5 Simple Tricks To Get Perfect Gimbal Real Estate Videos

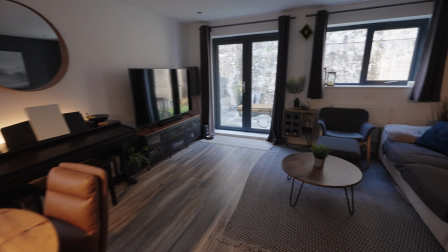[4:03]
They basically shoot at the same height as their eye as they walk around, maybe slightly lower, and they kind of point the camera down on everything.
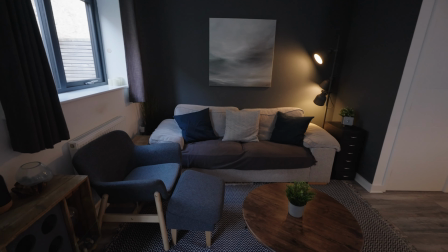[4:10]
It just makes everything look small. It doesn't look good when you're looking down on all of the space of the room,
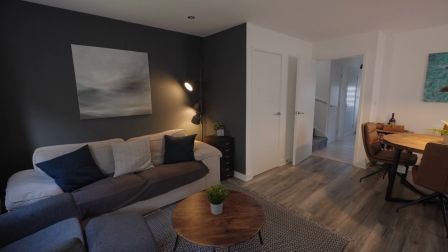[4:17]
and it just creates this sense of a small space, even with a really wide angle lens.
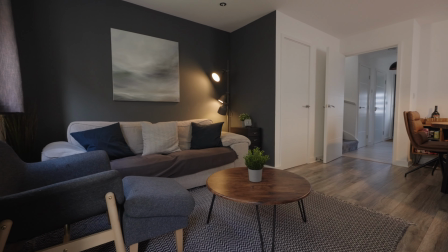[4:23]
It's much better to be a bit lower and actually be the same height as the furniture, be amongst the room.
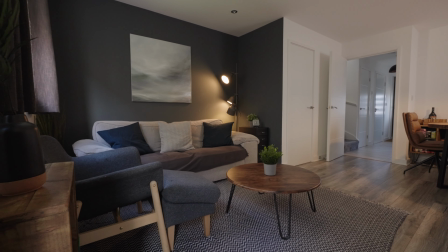[4:28]
Once again, this creates real depth because now suddenly you've got things to go around, but it also just creates a much nicer proportions of everything.
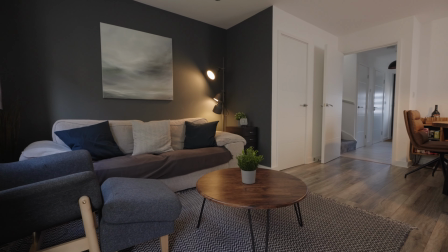[4:36]
So the sofa suddenly looks the right size and the table looks correct, and it just gives you that nice depth and length to everything. So there's a real 3D feel to the space that you just don't get when you're shooting high up looking down.
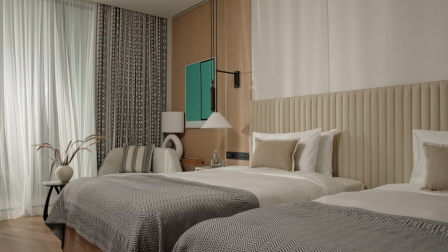[4:47]
Now the height you pick will depend on what you're shooting. If you're shooting a divan bed, for example, you might need to go a bit higher.
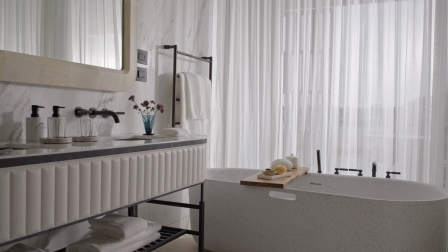[4:54]
If you're doing a sofa, then it may be a bit lower. It will really depend on the furniture in the space and in the room.
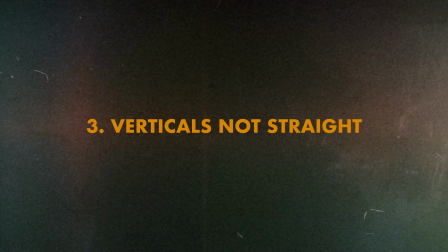[5:00]
I already just mentioned it in that one, but the other issue with being too high is you end up not being level, as you need to look down onto the space.
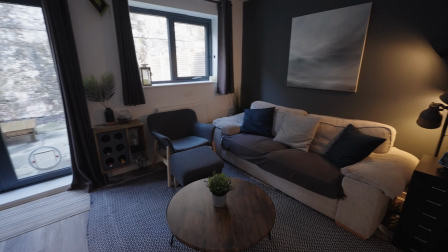[5:08]
And that just looks ugly. It means that all the verticals go out of line, and that just doesn't look good.
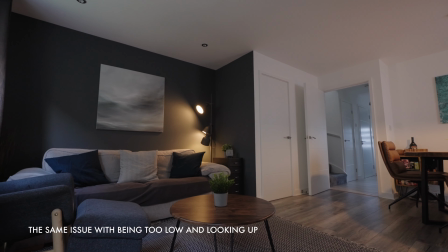[5:14]
When you're doing architectural photography, you'll see this all the time. You want nice straight verticals.
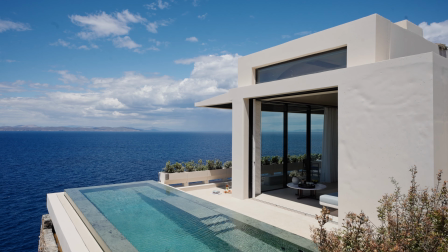[5:18]
It makes everything look much more symmetrical. It makes things just look much more professional. And that is something you can apply to your real estate videos as well.
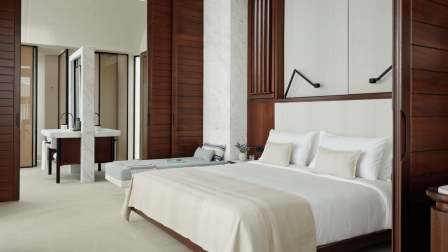[5:26]
This is quite a simple one when using something like a gimbal like this Crane 4E. You can literally set it so that the level is always correct.
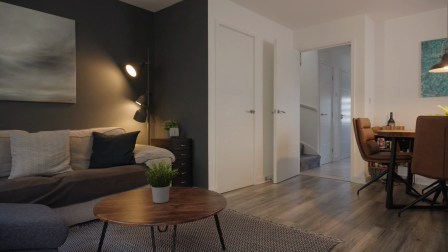[5:34]
You don't need to worry about whether or not the camera is level, because you know the gimbal is going to do it for you.
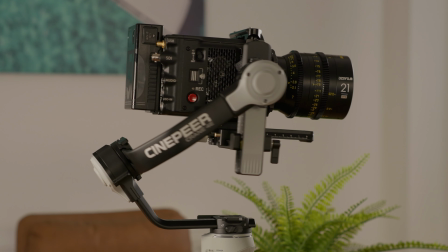[5:40]
So take advantage of that. Make sure that before each shot you reset the gimbal so that it's definitely level and not pointing up or down. Now, although this gimbal works very well as a gimbal and very competitive to anything else out in the market, there are a few things that I do find frustrating with it and might be deal breakers for you.
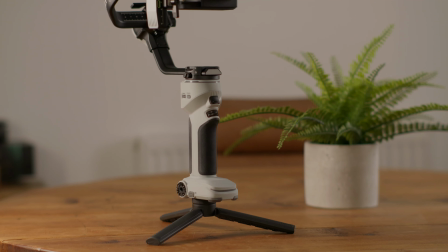[6:01]
The first one, and I think it's the biggest one for me, this thing can't break down. Other than taking the legs off and removing the cross plate up here, nothing else can be removed.
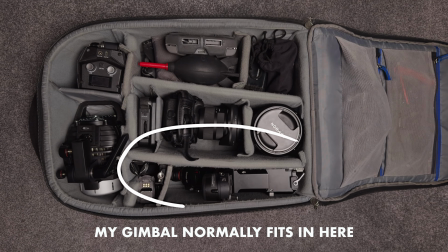[6:12]
It is one single unit, and that is a big pain when you want to pack it down into a smaller bag, or if you do a lot of traveling.
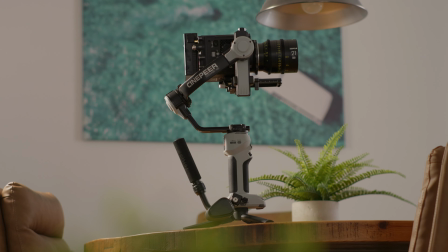[6:20]
With this one, you're gonna have to get the whole thing out every time you want to charge it up, and you are unable to have a backup battery as well. It is a shame at the top here for the mount, they haven't gone with a Arca Swiss.
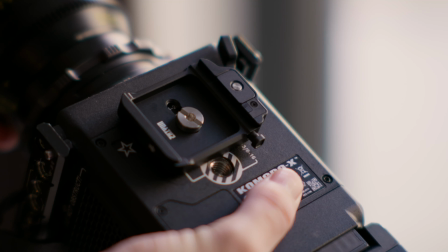[6:31]
Unfortunately, they've gone with sort of their own mount that goes on forwards and backwards rather than the side to side that you get with the Arca Swiss. And that's annoying for a couple of reasons.
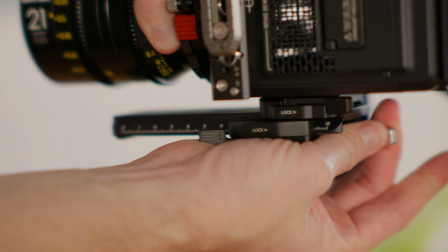[6:40]
One, it's just not an industry standard. It means you have to use this particular plate right here and attach it to your camera.
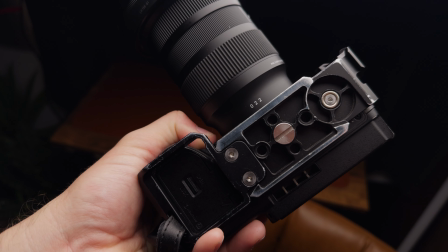[6:45]
However, a bigger problem for me is the fact that I use Arca Swiss cages on my cameras.
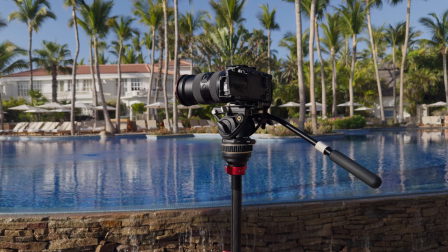[6:50]
This means I can quickly chuck it on the gimbal or put it onto a tripod or whatever it might be without needing to attach and remove tripod plates. I hate having to do this. I always worry about losing them. And unfortunately, with this particular setup, you just can't do that.
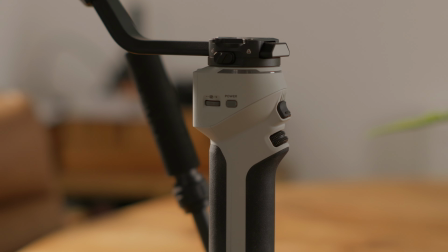[7:05]
Another shame, I think, with the design is the fact that you don't have any NATO attachments at the top of the gimbal.
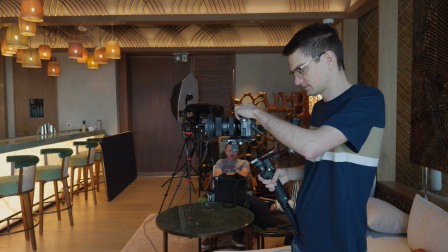[7:12]
On the Ronins, you'll know, of course, you've got those two attachments either side, and you can whether attach accessories from DJI themselves, or you can attach other bits and pieces onto them using sort of standard NATO rails, which are very common out there. And I like having sort of handles up there to just make things a bit easier when doing gimbal movements.
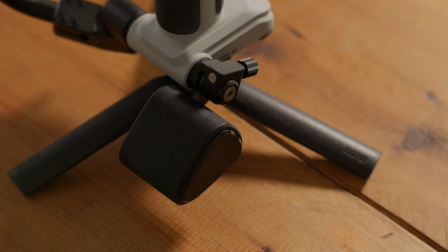[7:31]
Of course, you do have those attachments at the bottom. However, one frustration with them is the fact that they are not any sort of quick release system.
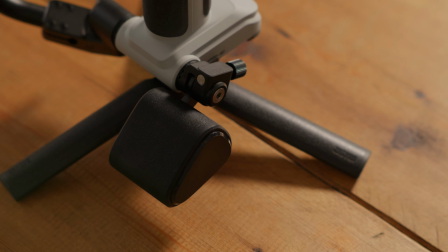[7:38]
You have to use an Allen key, which I think is a big negative nowadays.
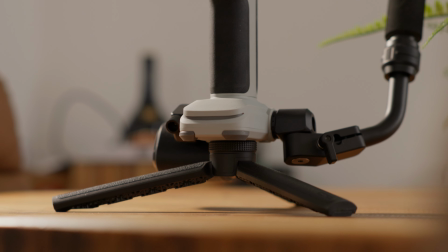[7:42]
I also find that down there it's just a bit in the way of the legs when you've got all those bits attached and not always quite where you want a handle attached.
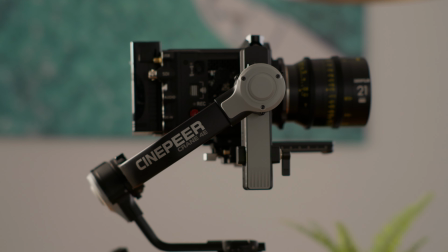[7:48]
The build quality of this gimbal is absolutely fine. It's made of plastic and some people might see that as a bit of a negative.
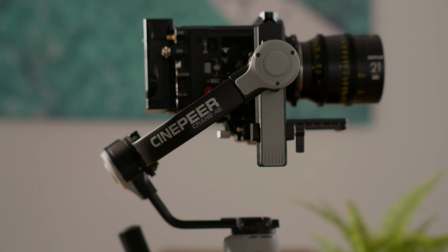[7:54]
However, it can also be a positive as well, because I often find that the metal design of the Ronin can sometimes not feel very nice in the hand, especially in hot or cold environments where,
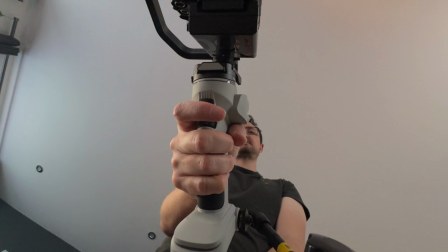[8:05]
you know, suddenly that metal isn't very nice to hold onto. But with the plastic, actually, it feels nicer to hold, I think, than the Ronin.